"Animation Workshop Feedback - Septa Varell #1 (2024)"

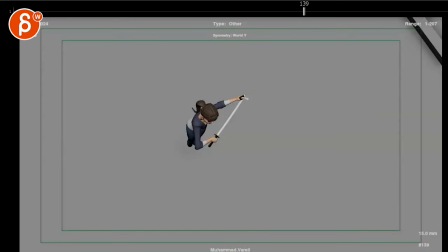(0:03)
All right, new shot here, no sound.
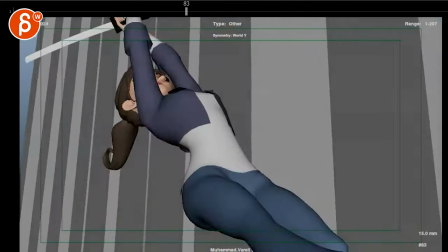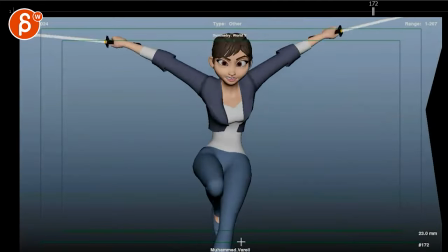(0:13)
Cool.
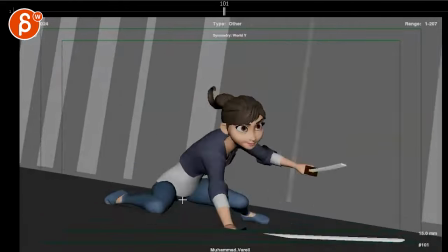(0:16)
Ooh, Cthulhu loop, she would do this forever. All right.
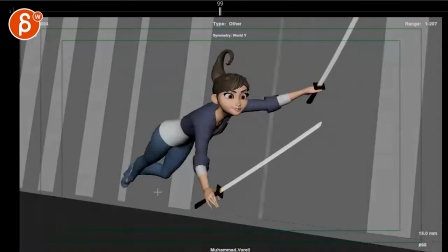(0:23)
Cool stuff. Overall, I think it's very cool, very dynamic. I think I have a question and a suggestion, I would say,
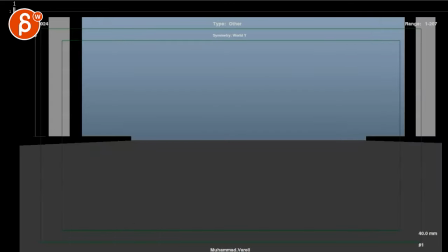(0:32)
at this point. let's go back so let's go one by one this is cool i like it i'm always a big fan of entrances
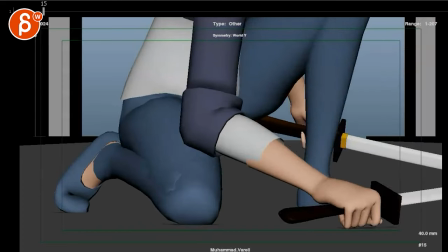(0:44)
i think this works it just feels weighty enough i like the bounce at the end
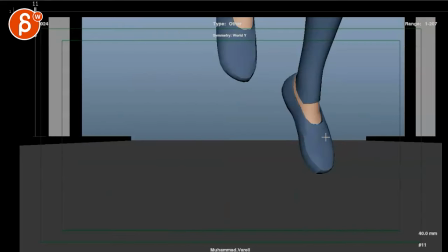(0:50)
i wonder if there could be maybe one potentially one frame in here and then instead of this it would already have a slight foot roll squash just to kind of feel that connection there's something
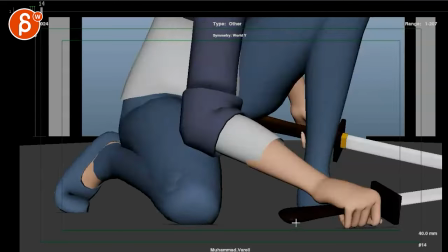(1:09)
there's something with this that almost feels soft to go from here to here maybe it's also because it doesn't look like there's full contact not that you would see that
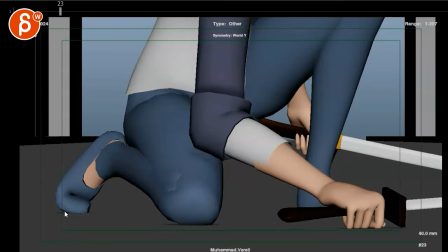(1:18)
they're not that speed because then we're covering the foot but I think something closer to that you know like a contact like that
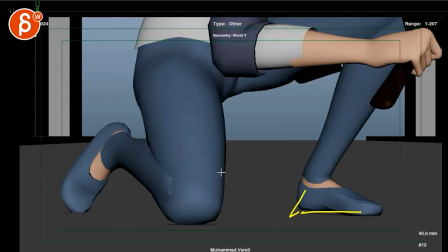(1:26)
here maybe for sure flattening this there's something ever so slight soft but it's more like a
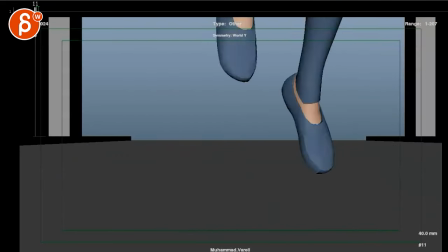(1:33)
feel than seeing it but I don't think it's a shot breaker it's just kind of like I wonder if we could push that a tiny bit more
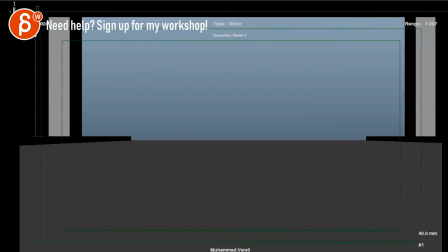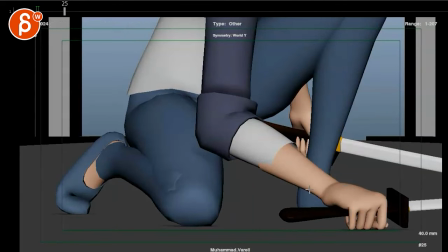(1:45)
then I think it's a bit of a bummer that we don't see this foot there's a lot of stuff going on here that I wondered that if we could clean that up a little bit even taking this out well I mean you You want compression here. I'm kind of reacting to this. This doesn't feel like a strong grip with all the space here.
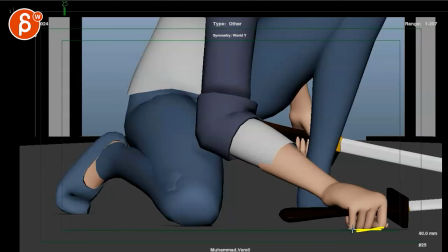(2:05)
And then it's also, I don't know how painful that would be to rest your fingers, like landing and resting on there.
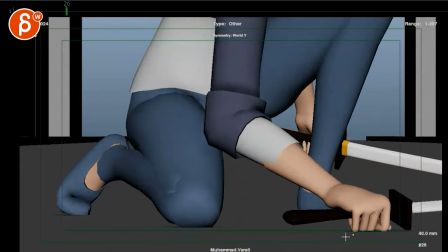(2:11)
But I do like the residual, the energy and the movement. So it's not like there's full weight on it. So I do like that. I probably have a slight bamboo going down this way. So it's not this, even this. It's not that it's this way, but I think we can push those.
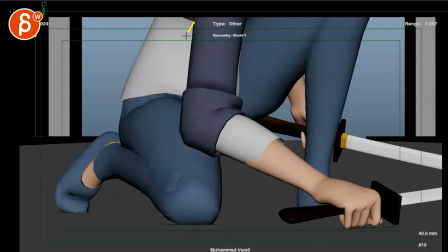(2:28)
Whoa. Hold on. Hit the cursor here. I could push that curve just a little bit more.
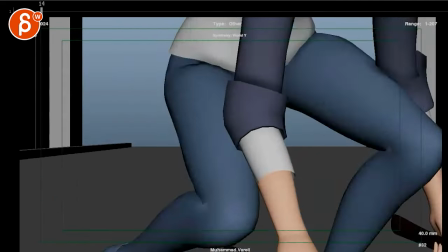(2:34)
Like polishes have. But I think in terms of feel, maybe feeling like there's less of an ease in.
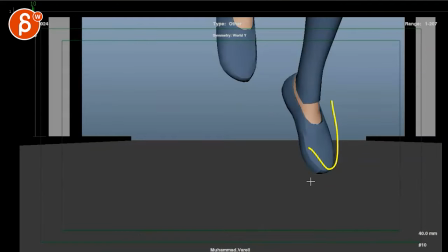(2:42)
All I'm seeing is this and then that.
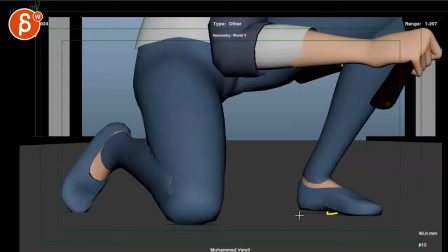(2:44)
And I think if we had an early entrance and then already more of a contact impact flattening here, could make this a bit stronger.
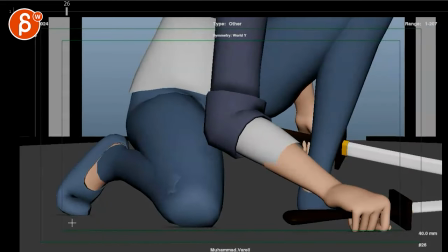(2:55)
and then watch out i don't know what that wobble is and the shadowing and stuff you know like stuff like that watch out that's
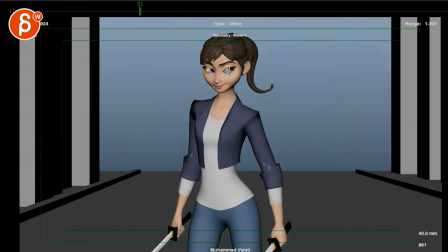(3:04)
all cool i like that little look over there definitely better than a default eyeballs you know in the middle of the skull here i think that's cool will offset asymmetry i think that's cool too it's a bit even here i think we could potentially move that out a bit more like this just kind of push that asymmetry a little
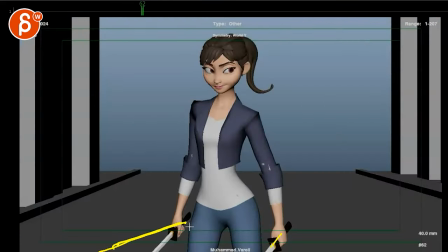(3:21)
bit more and then here's my first confusion so this because i don't see anything in your email about stuff you're gonna add and that would be my suggestion like is this anything where she's getting ready and then suddenly
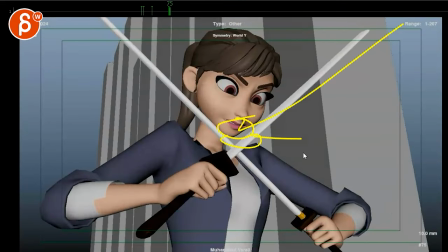(3:35)
stuff hits her or something and she blocked it because right now it feels like why
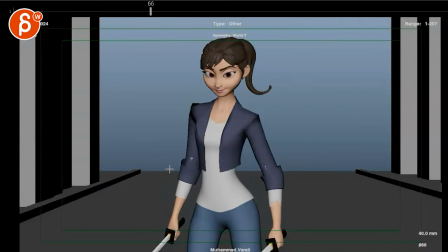(3:40)
is she doing this or am i missing something frame my frame here no let's watch out your clipping plane